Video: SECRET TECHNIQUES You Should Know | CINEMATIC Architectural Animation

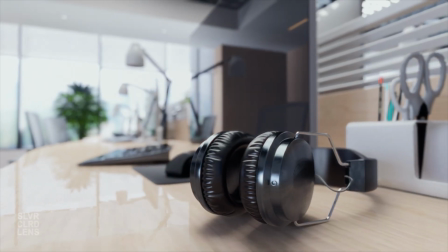(0:00)
Do your renders feel flat or boring? Even the most realistic and detailed scenes can fall short without a strong composition.
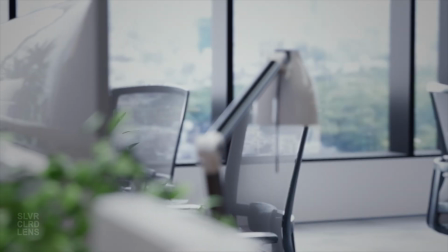(0:07)
But there's one simple technique that's often neglected, the rule of thirds.
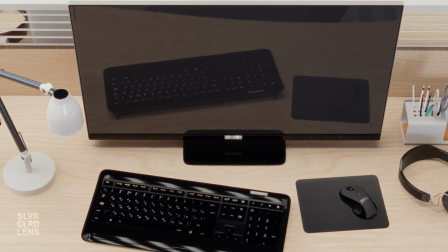(0:11)
In this video, you'll learn how to apply it in D5 Render to instantly improve your visuals.
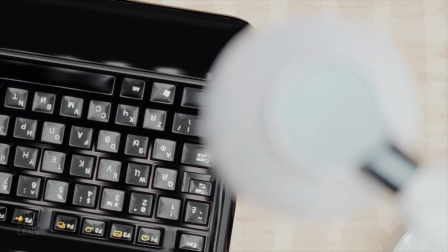(0:17)
Let's dive in!
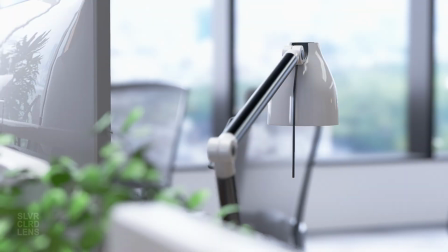(0:22)
The rule of thirds divides your frame into nine equal sections using a 3x3 grid.
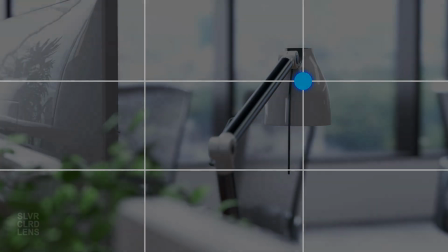(0:27)
When you align key elements along these lines or at their intersections, your scene feels more balanced and intentional.
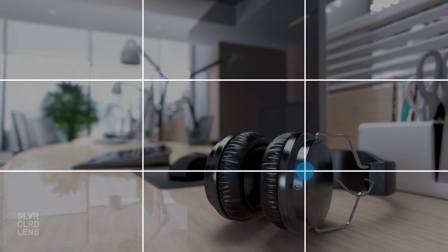(0:33)
For example, see how this headphone is positioned right at the intersection? Your eyes are naturally drawn to it.
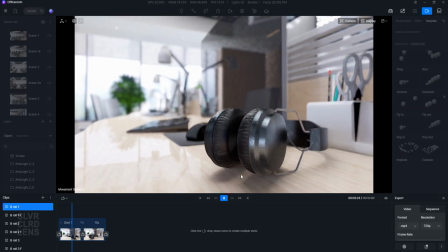(0:39)
Let's jump into D5 render and apply the rule of thirds to an actual scene. First, open your camera settings and turn on the grid overlay.
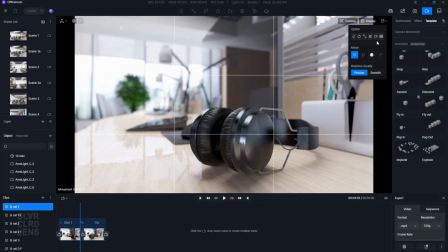(0:47)
This will help you visualize where your focal points are.
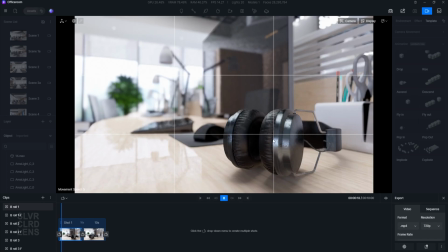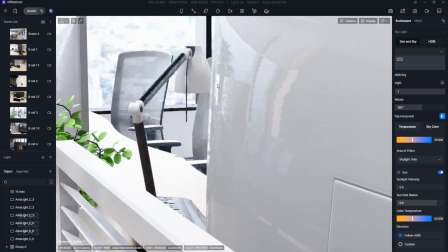(0:58)
Composition isn't just about subject placement. It's about creating a sense of depth by adding layers.
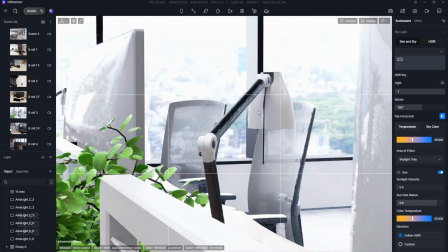(1:03)
For instance, in this particular scene, we placed foreground elements to frame our subject. This helps add depth and guides our eyes through the scene.
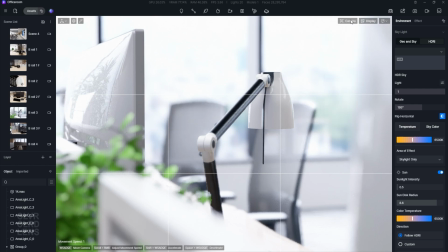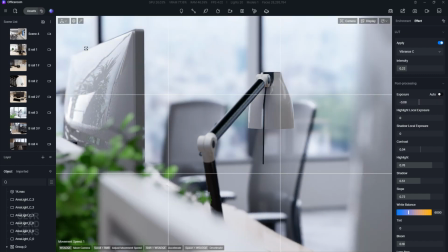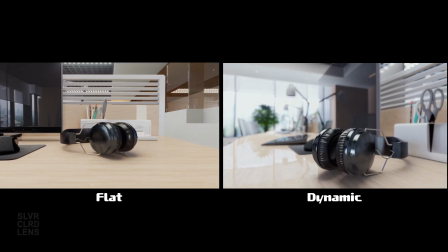(1:24)
Here's a side-by-side comparison. The left render feels static and flat, but the right one, framed with the rule of thirds, flows naturally and feels more dynamic.
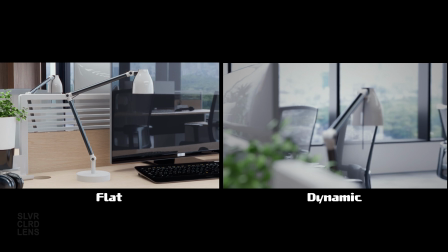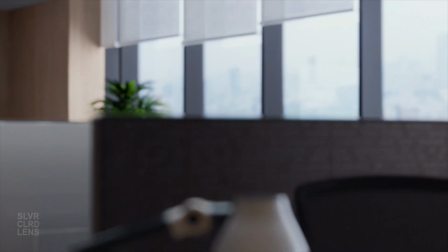(1:39)
Here's a bonus tip. Use lighting and camera angles to amplify the mood and story of your scene.
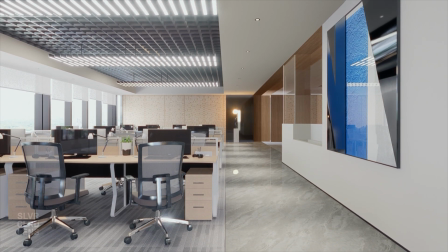(1:44)
Use a low-angle shot to make your subject or space feel grand. use wide-angle shots to capture the full context,
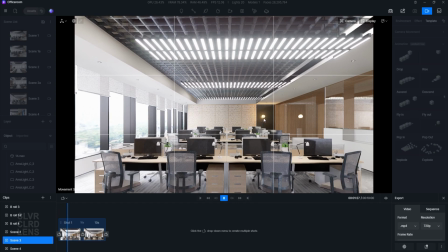(1:50)
and align your accent lights along the grids to draw attention to focal points. That's how you can instantly improve your renders with the rule of thirds.
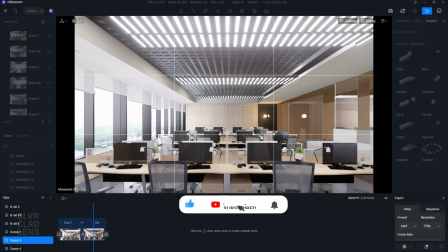(1:58)
It's a simple technique that makes a huge difference.
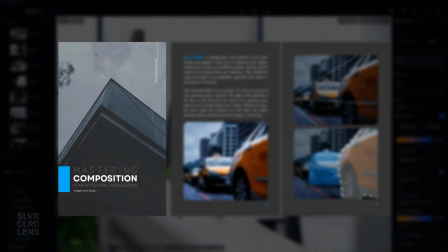(2:01)
If you're ready to take your composition skills further, check out my book, Mastering Compositions for Architectural Visualization, A Beginner's Guide.
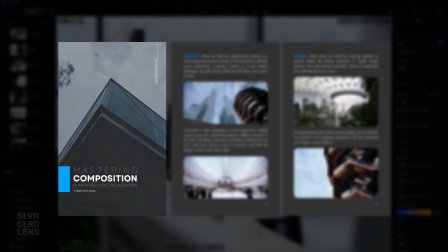(2:10)
It's packed with instructions and real-world examples to help you achieve cinematic results.
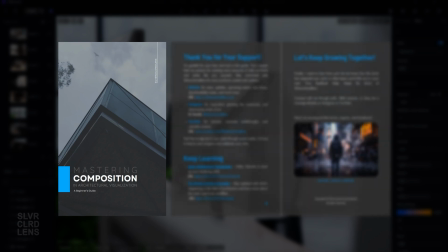(2:15)
It's available both in an e-book and paperback format. Grab yours now by using the link in the description.
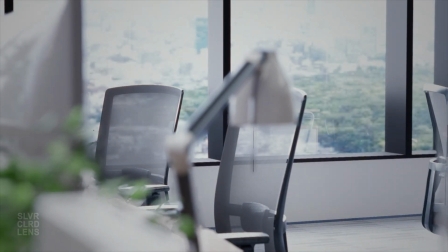(2:22)
Remember, composition isn't just a technique, it's a way to tell your story. Thanks for watching.
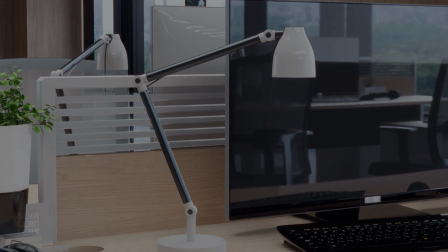(2:27)
If you want to learn more about architectural visualizations, watch this next video right here.